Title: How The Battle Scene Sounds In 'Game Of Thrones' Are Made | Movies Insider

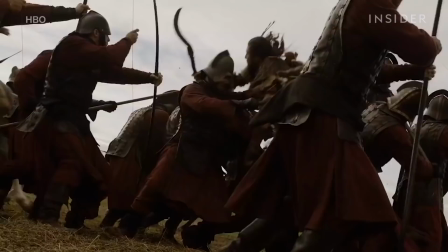[4:11]
Depending on the death, sometimes it's a lower grunt, and other times it's a high-pitched screech.
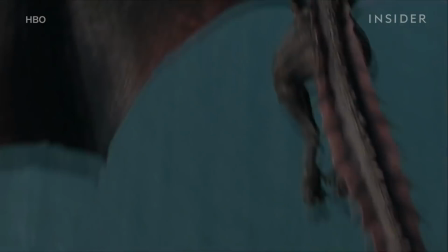[4:18]
In Season 8, Episode 4, The Last of the Starks, Rhaegal is brought down by one of the Scorpions. Before editing and mixing,
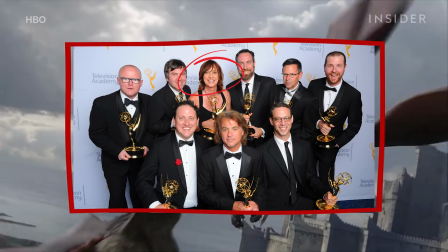[4:26]
the sounds were originally made by sound designer Paula Fairfield, who comes up with most of the dragon sounds on the show.
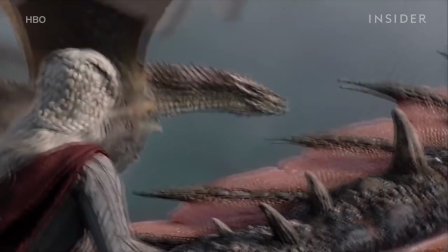[4:33]
Getting the right sound for this major death involves some knowledge of anatomy. It started out with a very screechy vocal, painful vocal, and then once it hits the throat,
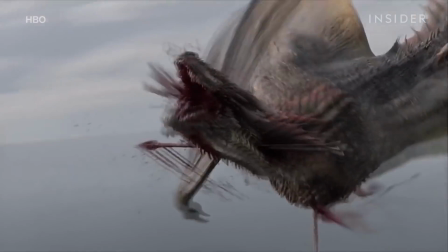[4:45]
if you listen closely, that vocal turns into more just of a gurgle, like it hit a vocal cord and it can't make much sound, and it's sadly choking on its own blood at that point. And once it's about halfway down towards the water, you can see the vocals just kind of disappear.
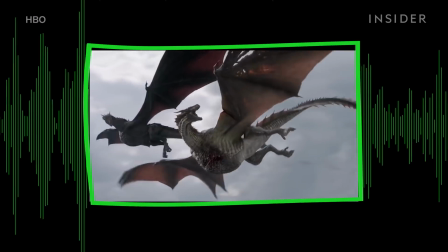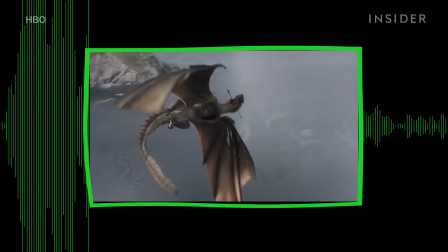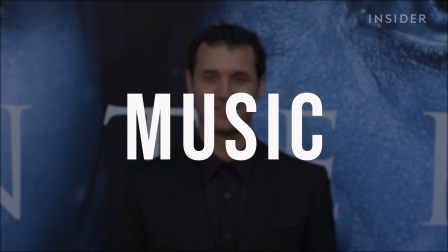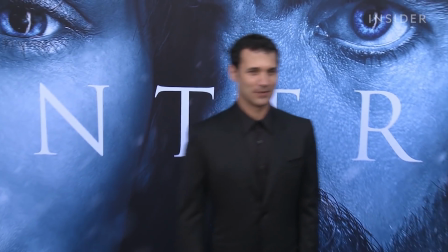[5:16]
Emmy-winning composer Ramin Djawadi's score has become an iconic part of Game of Thrones, often providing the show's emotional backbone.
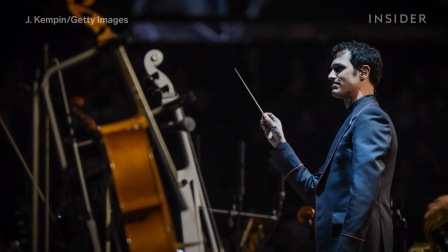[5:23]
While Djawadi and Kimmel work separately, it's part of the sound team's job to make sure all elements of the sound work together with the score. That way we can say, oh, look, he's going really big in this moment. Let's let music carry this, and we'll provide some stuff under it. Or, all right, he went quiet here. Let's make sure we have plenty of detail. Or, if he's using, say, higher strings in that moment, frequency-wise, we know let's hit the lower elements harder so everything can work together.
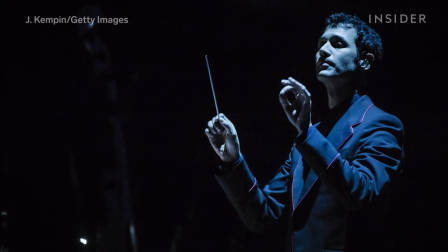[5:50]
During some of the show's standout music moments, you'll notice that other sounds are much more toned down.
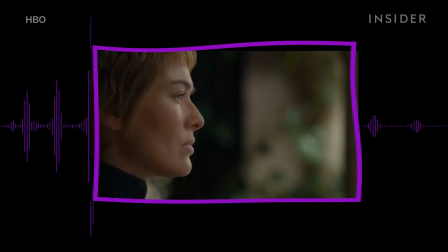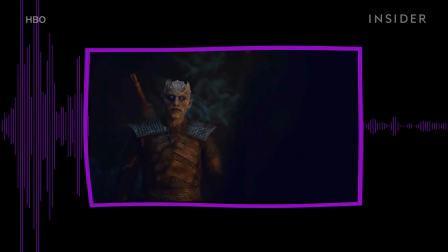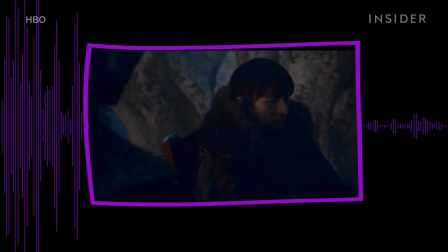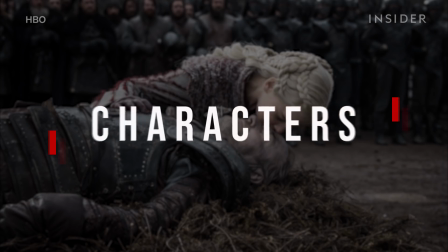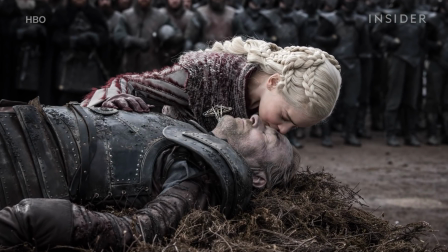[6:21]
A major factor that drives the sounds they make, characters, and the ways they do this are very subtle.
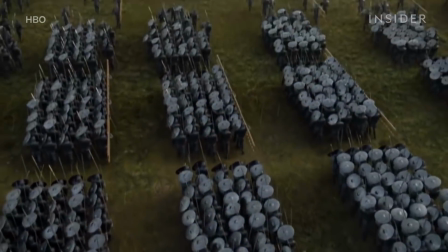[6:29]
For instance, each army sounds different.
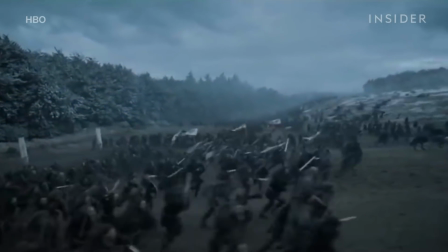[6:32]
The Lannister army sounds different from the Stark army, which will both sound different from the Dothraki and the Unsullied. Yeah, each army had their own sounds, their own kind of palette that we worked with to kind of try and set them apart from each other.
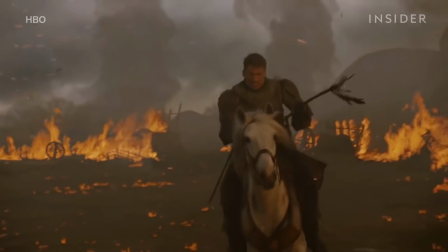[6:47]
So a Lannister spear might sound completely different from a Stark spear,
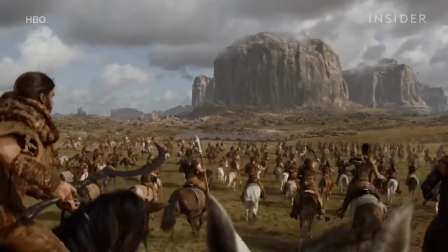[6:52]
and overall battles sound completely different from one another.
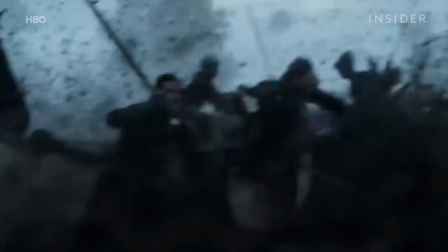[6:56]
The Battle of the Bastards was a largely horse-driven battle that then turned into human versus human combat.
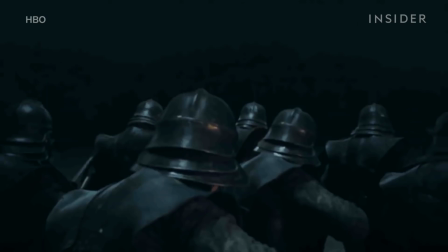[7:03]
Meanwhile, battles like Hardhome, Beyond the Wall, and Winterfell were about humans versus Wights and White Walkers.
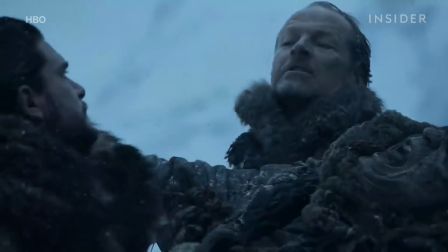[7:11]
Once you bring the undead into a battle, you're dealing with many more layers of different vocals and movements,
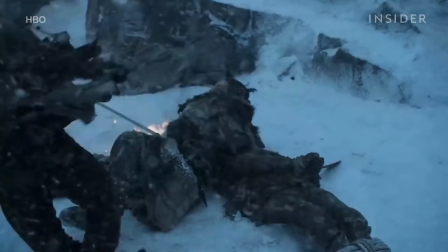[7:17]
which often include the sounds of bones to represent their often skinless bodies.
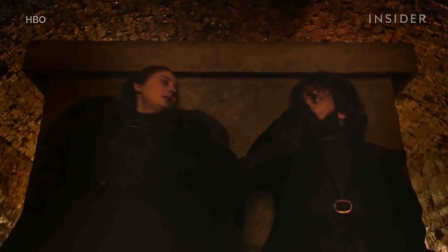[7:22]
When balancing all this sound, the most important part is not to lose track of the moments bringing the characters and stories forward.
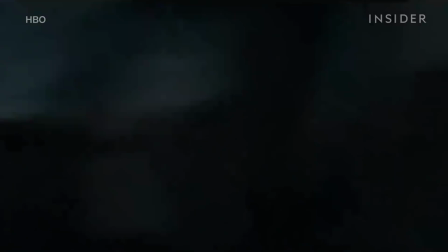[7:30]
Make it feel like a big battle, but make sure you hear that specific sword of, a main character who's attacking somebody.
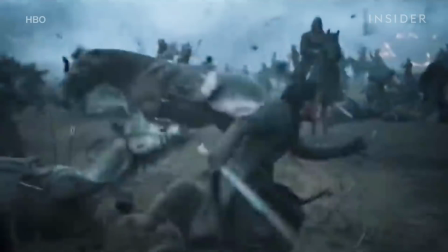[7:37]
So even though there's 30 people around him fighting, and you want to feel that, you got to make sure you can hear the detail of, your specific guy fighting and his sword hitting whoever he's fighting sword, and if he stabs them, making all this stuff cut through.